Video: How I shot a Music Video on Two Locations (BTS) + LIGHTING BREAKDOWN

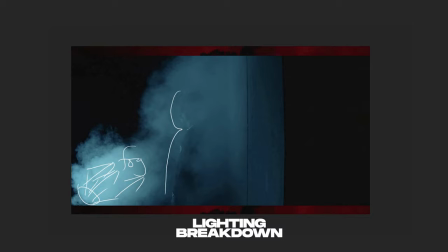So the light is influencing the fog to become more prominent in the shot and it's creating some visual interest just for the aesthetic purposes and also to help single out the subject and overall create
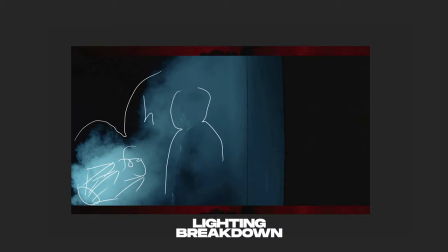some kind of separation from how lies to the shadows all right so that's just about that there was just one light coming from below with a fog within it as well as the subject standing against the wall this side was left blank
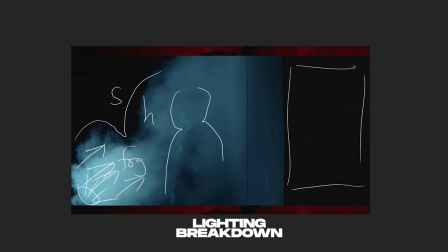and still maintained in the shot because I wanted to create a nice composition with a subject standing right in the middle with the light also being concentrated over here and total darkness over here but I realized that there's a crease and that's
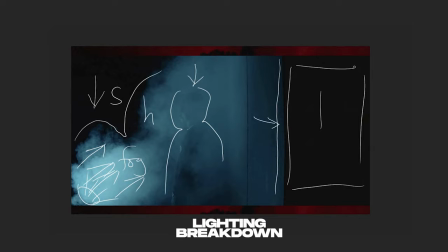because of the wall that's where the wall actually ends and it begins from here and it's standing in the shot just to create some separation in the composition and also to create some variations in shadows, highlights and midtones.
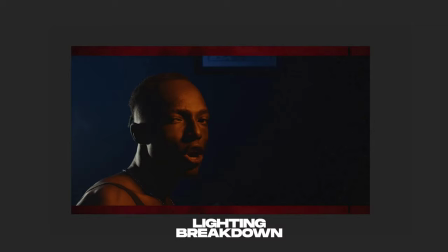Onto the next frame is this shot where I have the featured artist sitting in a space where we have blue, okay, orange and let's say white light hitting this side of
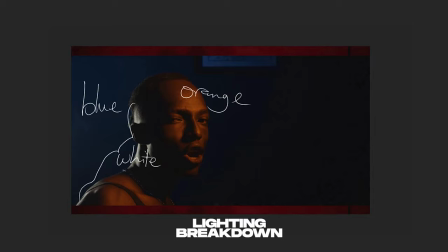his head all right okay so let's break it down first of all i cast the blue light from here to hit the wall okay and i positioned another light a little
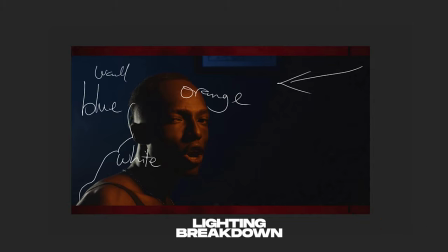bit further from the blue light to hit his face and also to hit the side his chest just to you know create some separation and you notice that these lights actually complement themselves and that's because of the color.
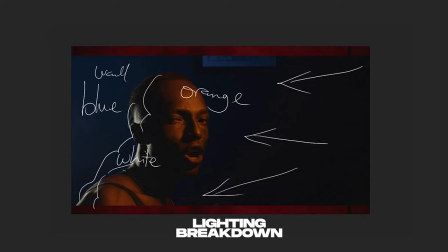Orange is a complementary color when it comes to blue and it creates some separation because one is warm, all right, and one is cool. They actually work as contrasting colors to help create more visual appeal in the shot.
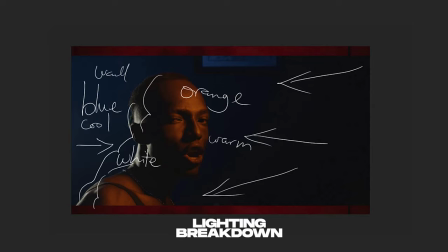So you'll notice that there's a light coming from the left to the right And that's because I wanted to separate him from the blue background and also to make him, you know, overall look more appealing and to attract more attention overall.
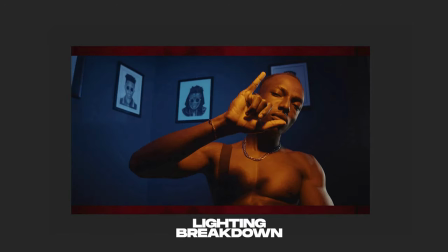Then on to the last frame or the last shot or the last image to speak about. It's the very same lighting configuration, but just that this time around I brought the rim light which was initially from this side,
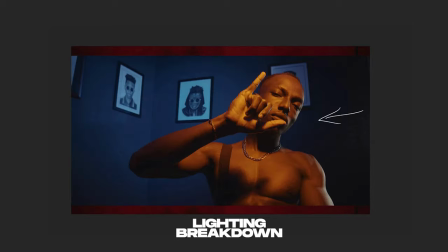the left of the frame, or the left side of the frame to the right and repositioned onto the right hand side of the frame, hitting from right to left. And that's what is creating this nice separation from the dark background
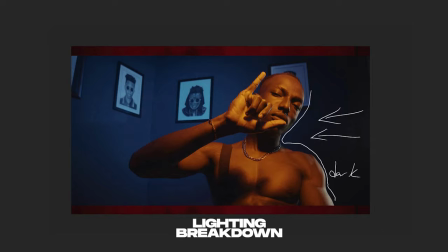over here. and I maintained my light my blue lights also to still hit from the right hand side to the left to create some nice separation from the orange that you see over here all right so the orange is still maintained
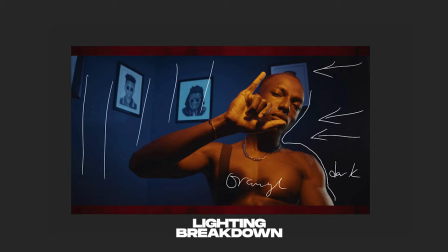in this position and it's creating a very nice look very nice warm tone over here to separate him from the blue background all right and that's just about that for the lighting breakdown so thank you very much for watching this video through to the end if you enjoyed it please subscribe to my
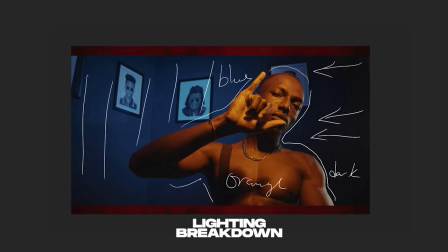channel share it like leave a comment and let me know if you enjoyed this breakdown if you want to see more videos like this kindly let me know and of course turn on the post notification button to be always notified anytime I upload a new video to my YouTube channel. Until the next video, have a wonderful day. See ya.